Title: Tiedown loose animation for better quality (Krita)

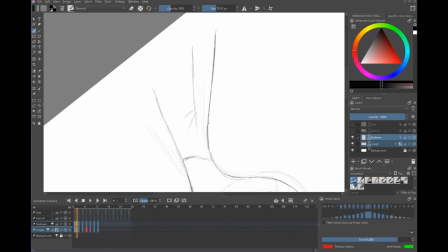11:02 Like the thing that looks the best looks the best for a reason. It costs more for a reason and it's just more interesting to look at.
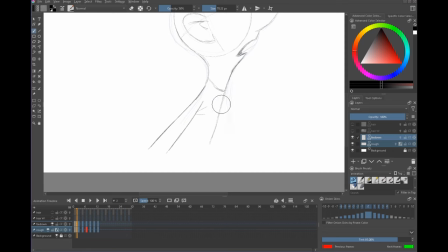11:10 So we kind of lost a lot of that stuff by the rush to work with all these puppet things.
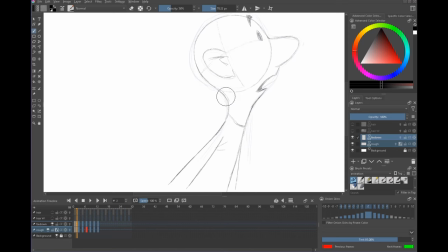11:15 There's a separate kind of course I could do on how to try to integrate some of this with a puppet but it does involve breaking out of the puppet into something that's more hand-drawn and then go back into the puppet. So you can actually synthesize a lot of this with the puppet system if you are working with Animate
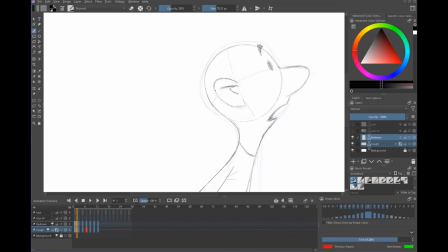11:31 CC or Harmony or Character Animator or one of the other other puppet-based systems.
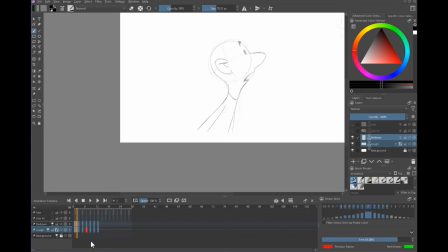11:36 Anyway, so now we have this to here, that to there, and I want to work with the breakdown as well. So I'm going to just again temporarily move these. This is like shuttling paper on the drawing board. Let's move these back to here, and I'll rearrange now in a moment.
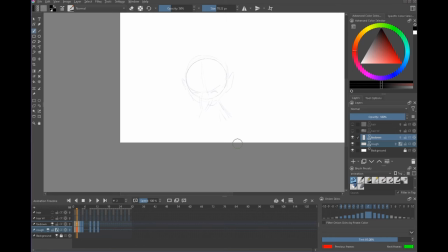11:51 So now I can toggle between number one, number I think seven, and then number 15.
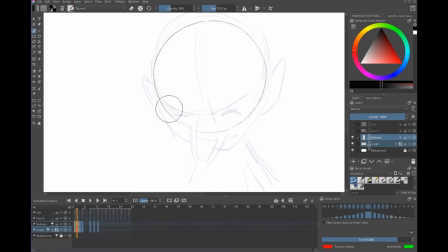11:58 And we do have the eye line going down really far on here, so let's just keep drawing that. So notice how I'm pushing the eyes on a bit further. I'm not just robotically going over the rough, I'm trying to improve it at every point of the process.
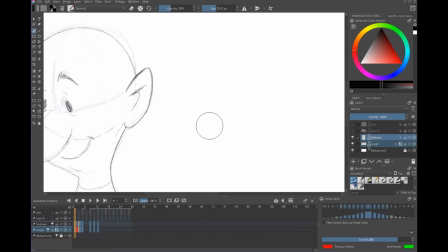12:17 Now these ears are starting to rotate this one is going to go out of sight so we're starting to see a change in the angle and we do want to hint at the other ear coming into view let's switch off the reference layer so we can see this better let's just hint at
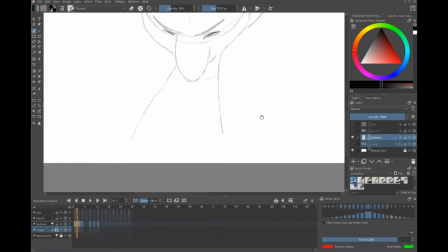12:34 the mouth there now the other thing that I can do just to break this up a little bit is let's bring up this hand so it's almost leading the action a little bit we don't have to do anything huge with it but Just bring it up like that and we're going to start
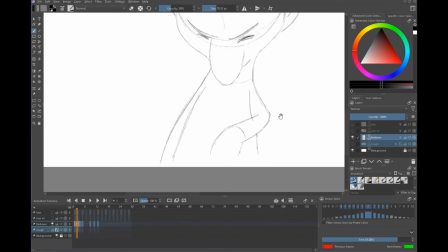12:50 hinting in the firearm coming into view as well. My drawing style is I like to work with multiple lines and build it up.
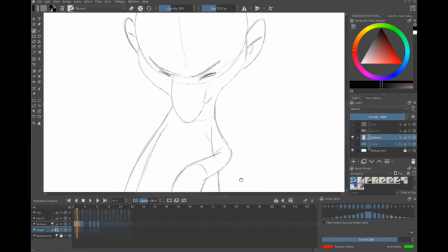12:59 It's maybe a little more tentative sometimes. Occasionally then I'll just click into high gear and start doing single lines that are a bit more confident. But either will work. I've worked with some very talented people that have worked in either. So it's not a thing that you have to follow.
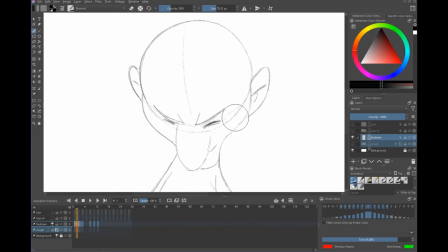13:12 But if you do feel like you're more comfortable drawing light and then feathering it in and then tightening it down a bit, whatever works. I'm going to erase some of these construction lines a little bit. Just leave a hint of them in. And here too, I think they're just too strong here.
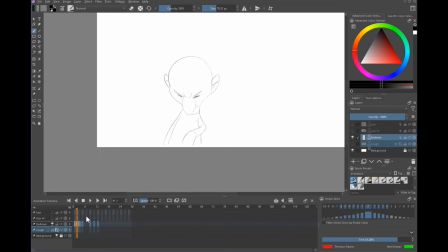13:27 Whoops. Okay. So given that, I think we can...
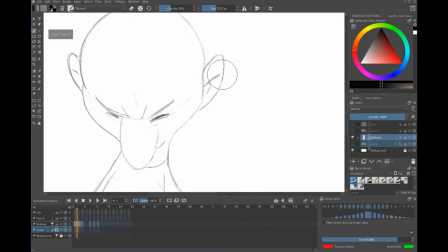13:32 It's not ideal. There's some business going on here that I don't like. Let's see if I can open that space a little bit. This is another trick that you can do if you think you're getting into trouble. um if you open the the space between this is an old john pommerer thing i saw him teach at bluth on a video sent over from la
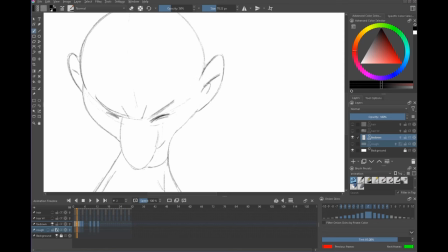13:50 once um when you close off a shape it flattens it so you get a nicer flow it's more realistic if things are open this has to be sort of closed here because we're coming around the geometry of the of the face but you'll often see people closing off shapes that don't
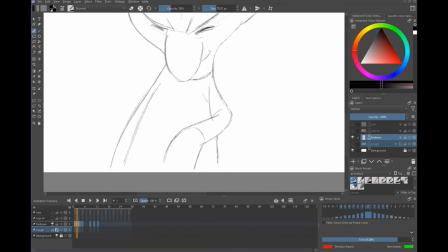14:05 don't need to be closed off and i always it tires me because when i see them do it i kind to open it up in my head but
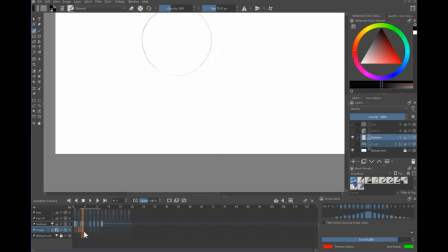14:12 it's just if you're not conscious of it you don't know anyway let's zoom out and let's just put these back to where they should be that should be on 15
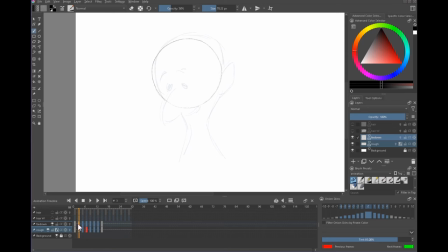14:20 next will be to do the in-betweens here and here so again I might need to move these around a little bit the other thing that you can do I'm going to switch off the the reference layer now I don't think I need it so I'm going to do
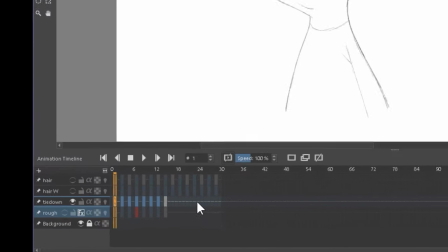14:34 a different trick here right click clone keyframe and I'm going to just drop it down here and go paste keyframe.
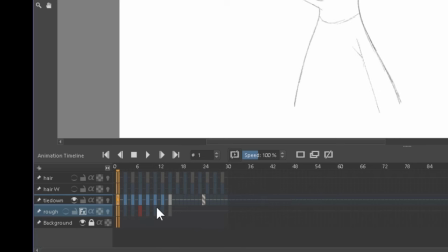14:41 And now when I see these little jaggy lines, that means this is a clone of number one.
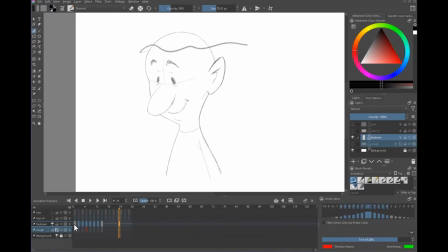14:46 That means any change I make to this will now on save this drawing is now on that one too. It's the same drawing. It's like a symbol. I'm sure you're probably used to the idea of a symbol in Animate CC or Harmony.
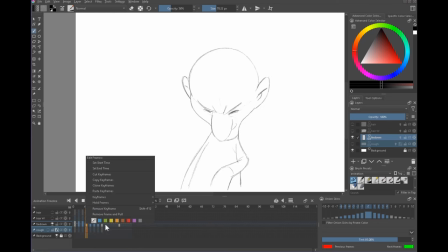14:57 So let's take this one here. I'm going to also make that red. That's our breakdown.